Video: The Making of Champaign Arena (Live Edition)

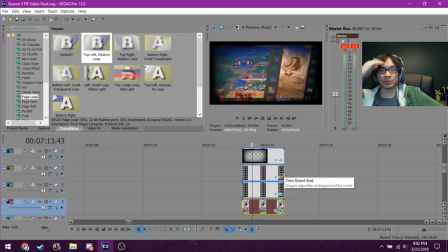So, I don't actually remember the name of the website that I go to, but I think it's called like the Spriters Resource. They have sprites for just about every game you can name. They have all these separate images.
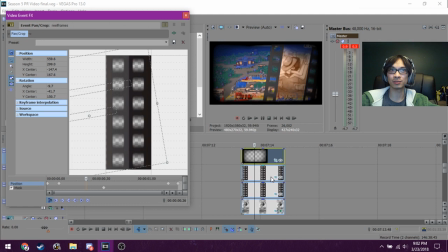So this is actually the film that appears when you do a blockbuster special in Skullgirls.
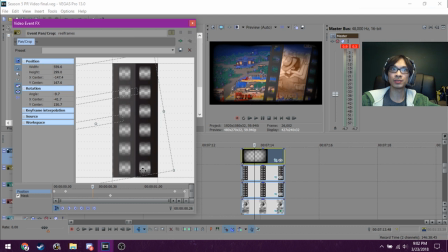And so I just ripped out the left, ripped out the right,
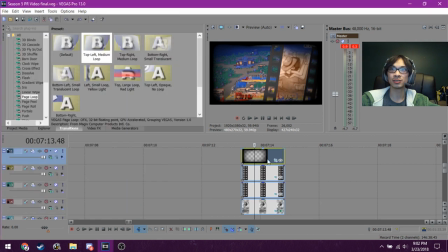and I have the Big Band image, and I even have the sort of,
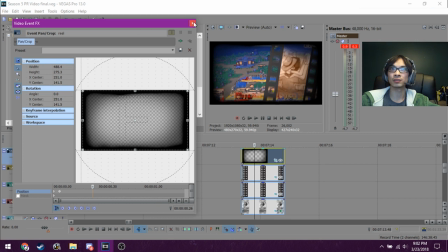I don't know what they call this, but the grain or the filter to put on top.
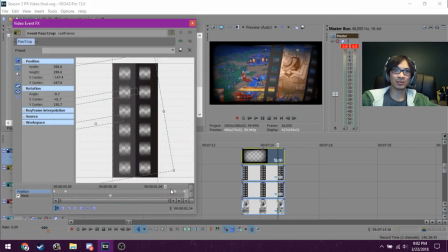And this took me so long to get right. It happens so quickly that your eyes don't even notice, but there is sort of this weird period where the lines of the border don't fill in correctly, like right here. It's not exactly lined up.
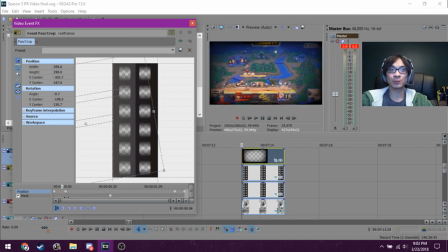But again, the best part about video editing is that if things happen quickly enough, you can sort of trick the eye into thinking that it actually works or looks correct. So even though it's not lined up perfectly, it's okay because we still get the general idea of what we want.
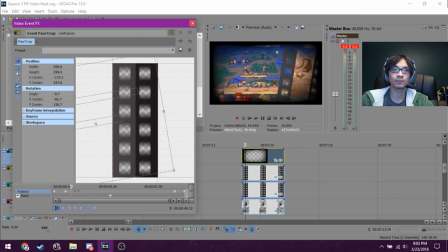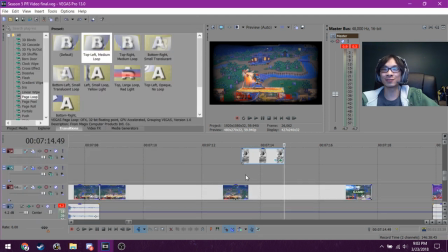Also, I just had to do something for Marco's patented jab, jab, jab forward smash.
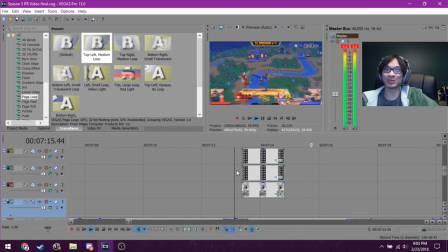It just had to be something. I don't know what it was going to be, but I had to do something, so I chose this. I
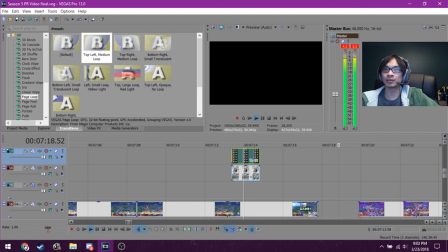also added a small like sepia to it
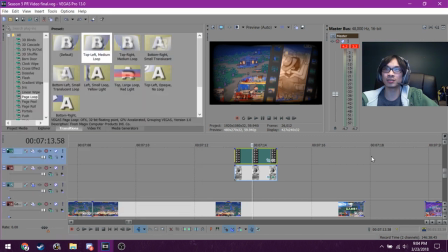to match the color scheme of Skullgirls.
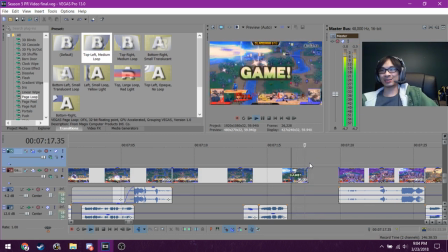This okay, so this empty space right here, I actually forgot.
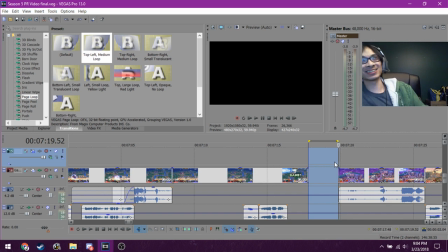I forgot that there was an empty space there when I'd rendered the video. Because I usually like play these, I always render like a preview video,
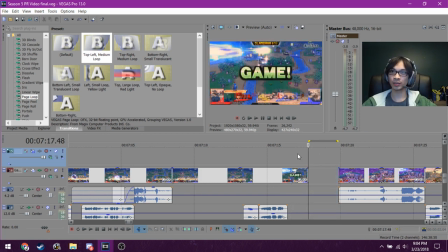and I play that back over and over and over while I'm doing things. I'll have it on a separate screen, I'll just play it back and I'll listen to it many, many times before actually, settling on the final product.
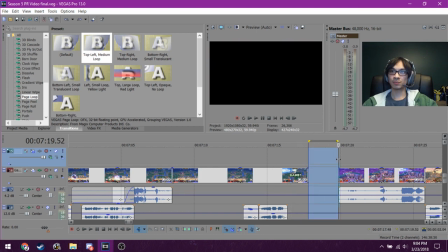But this black space, I actually forgot to do something with.
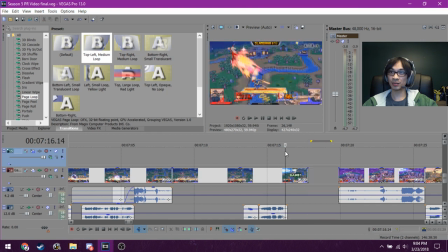But it ended up being okay because
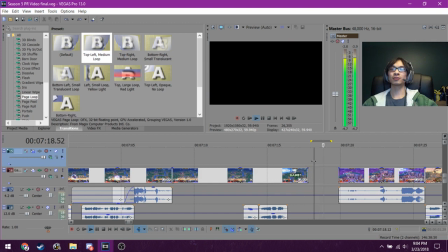it's, I don't know, it's a weird. I've done this before in shorter lengths where there's like blank space.
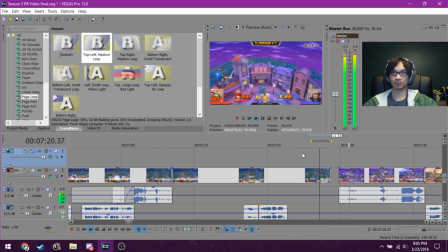Like I'll do something like that. But,
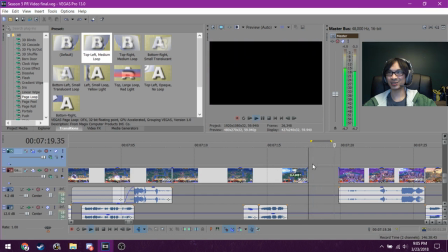this actually ends up working. I'd say it's a little long, but it kicks in right at the right place. So the drop is sort of like right there.
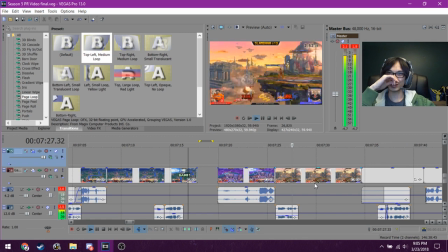If the drop weren't there, I would have immediately noticed that and kicked it out. But hey, serendipity.
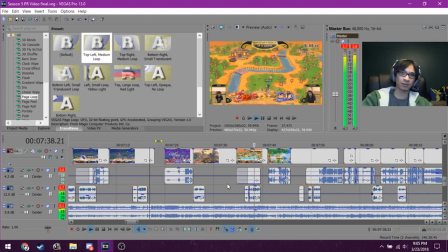Also, balancing audio for these parts was extremely hard. Because
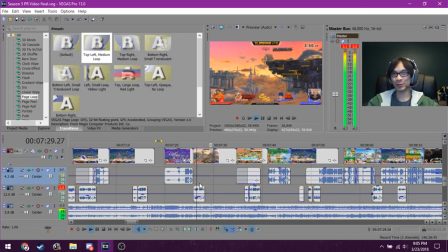if there's one thing I had to be upset about, it's when sound ruins a clip, such as somebody being completely off topic during a cool moment,
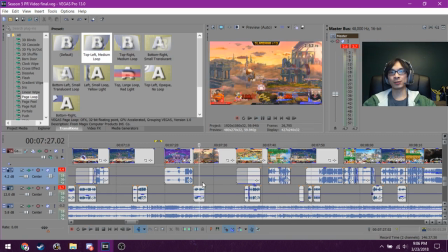or there being no sound at all. That's another frustrating thing. Because if we have no sound at all or bad commentary, we get stuff like this, where the sound is just gone. And I'd rather have no sound than like